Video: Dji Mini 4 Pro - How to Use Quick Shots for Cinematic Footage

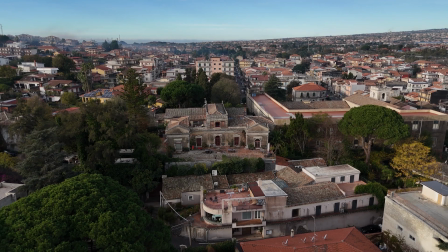This is the result when choosing a distance of 100 meters, which give a much better idea of the location.
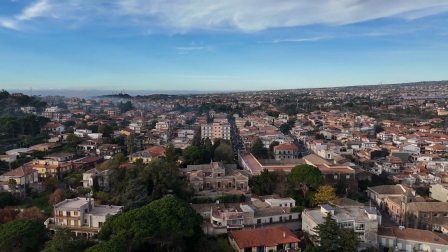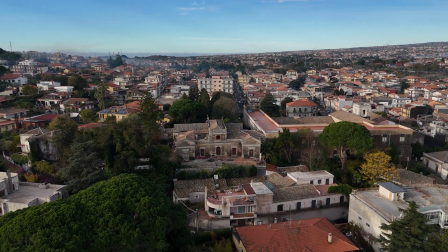It is also possible to reverse the move while editing, to punch into a subject from a wider view. During the different quick shots, the stick of the remote controller are not available. If we touch them, the quick shot will be aborted. Another way to stop the aircraft during a quick shot is to hit the left button of the remote controller.
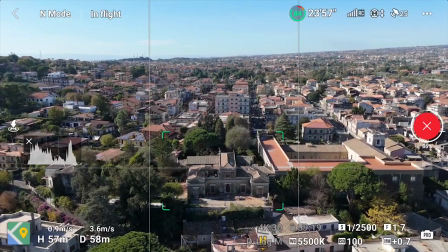This is useful in case of danger. After completion of each move, the aircraft returns to the initial position,
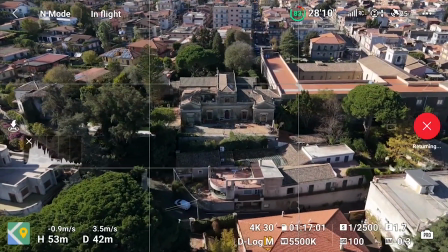which is useful if we want to try a different shot, or play around with several values for the same quick shot.
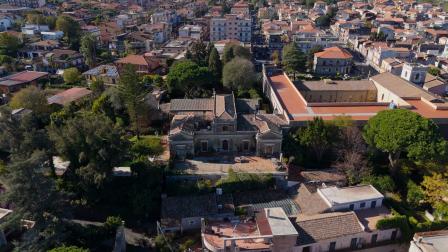With rocket, the drones will ascend and advance while keeping the camera on the target.
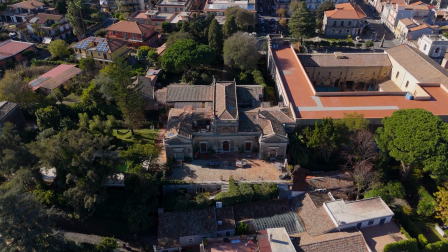The move ends up on top of the target, with the camera pointing down, for a bird's eye view.
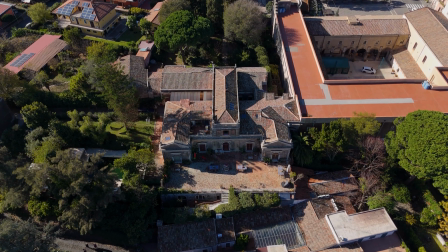It is practically the crane move, a classic in videography.
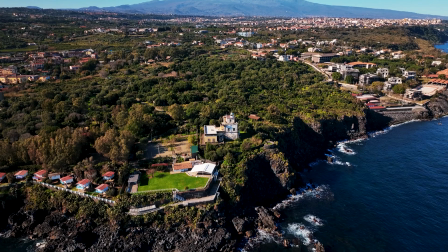I use this move very often, and it is used to show a landmark or for real estate videography.
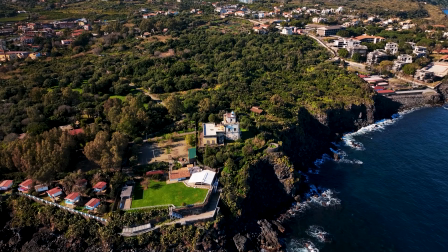But it's not a simple move to perform manually. Using rocket, the move is always perfectly smooth.
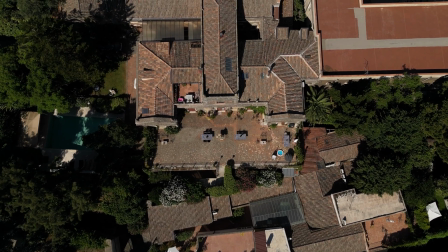In the settings we can select the altitude from 30 meters to 80.
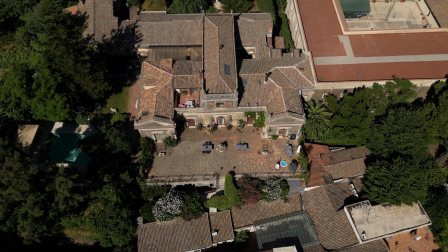It is often interesting to invert this move while editing,
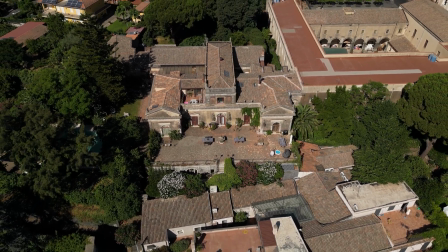starting on top of the target and moving backward and downward to reveal the background. It generally works well unless when cars or people walking are in the surrounding, as they will move backwards.
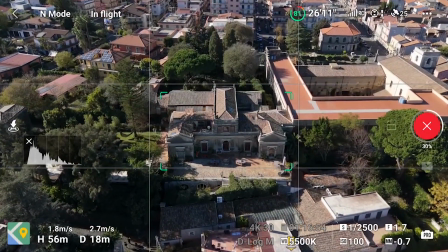The recording stops at the top of the move.
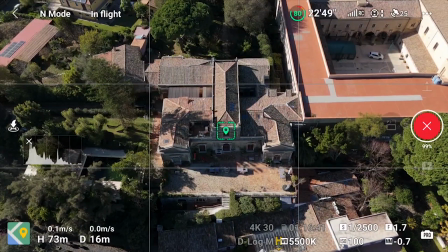It would be handy if we kept going during the second part when the aircraft comes back to its initial position.
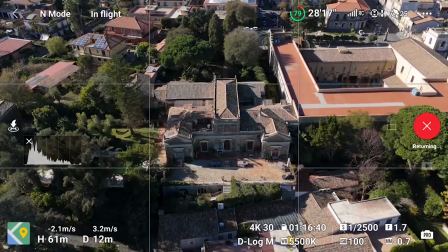This way, while editing, we could choose to use the regular move or the reverse one.
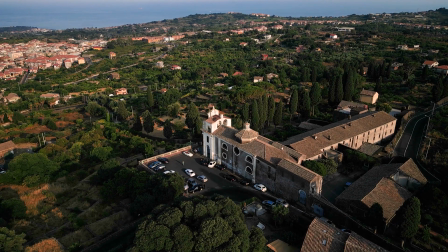A circle is a very simplified version of the intelligent flight mode point of interest.
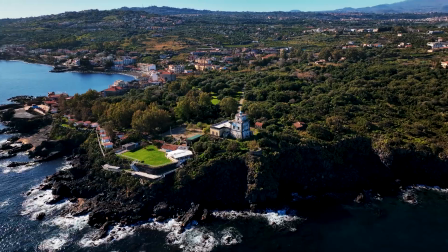The aircraft rotates around the target at a constant distance and height.
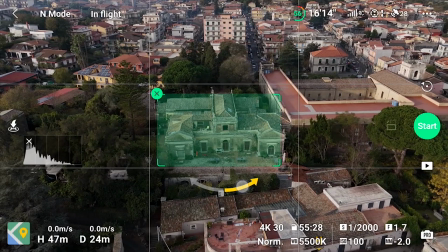We can only set the direction using the yellow arrow.
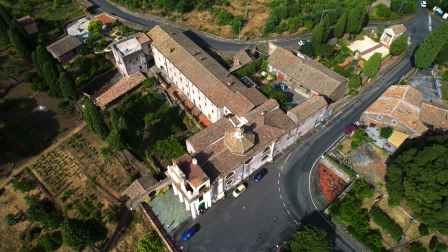I don't find this mode of any interest, as with the intelligent flight mode point of interest we can do the same thing with plenty of other options,
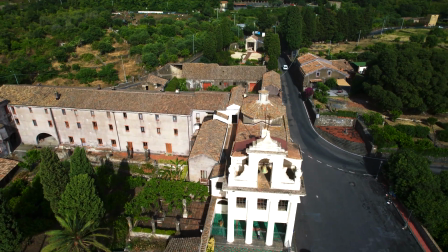like using the two sticks of the remote controller to get closer or further away from the target.
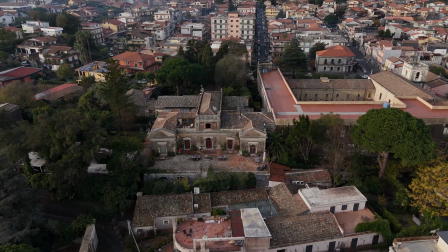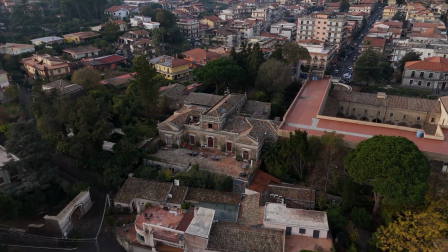Helix is another excellent way to reveal the surroundings.
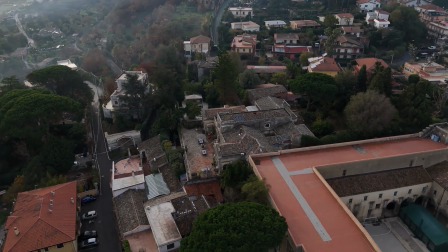The drone orbits around the target while rising in altitude.
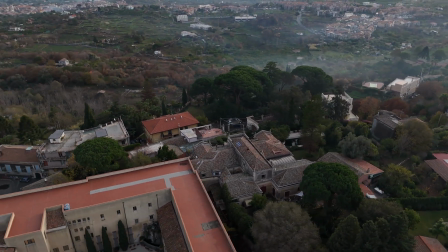We can set the direction of flight and the maximum radius from 10 to 120 meters,
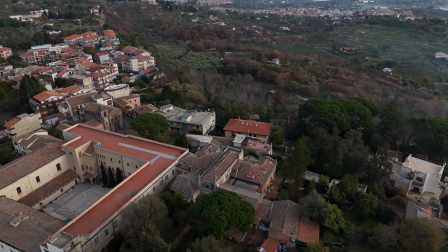a slightly wider choice than the one available with the Mini 3.
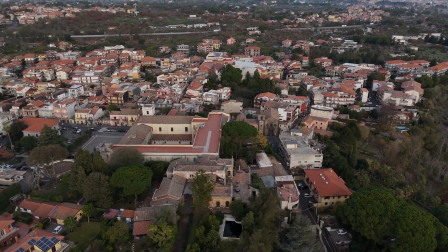If we use the higher values and start from a relatively high elevation,
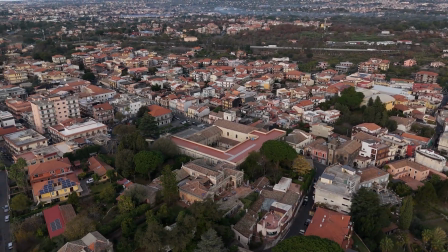we might get an error message on screen, as we could reach the maximum altitude.
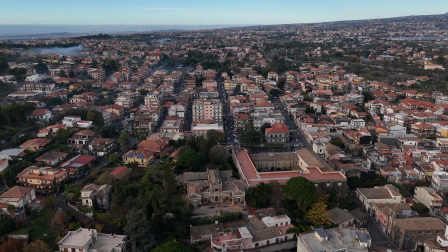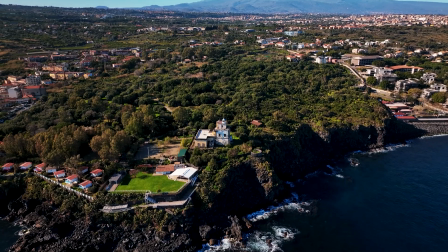With Boomerang there is no control over the movement, only the direction of flight can be selected.
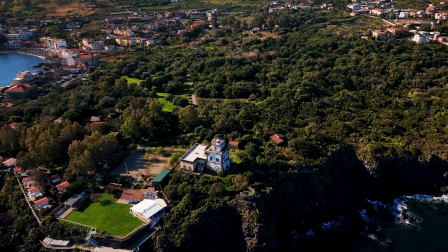The drone flies away from the target while rising in altitude and then comes back
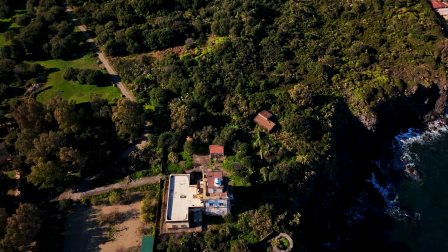on the other side of the target at the same altitude as it was at the beginning of the movement.
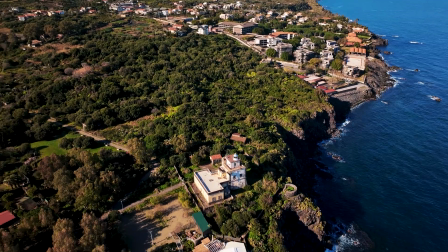It draws a half ellipse around the target.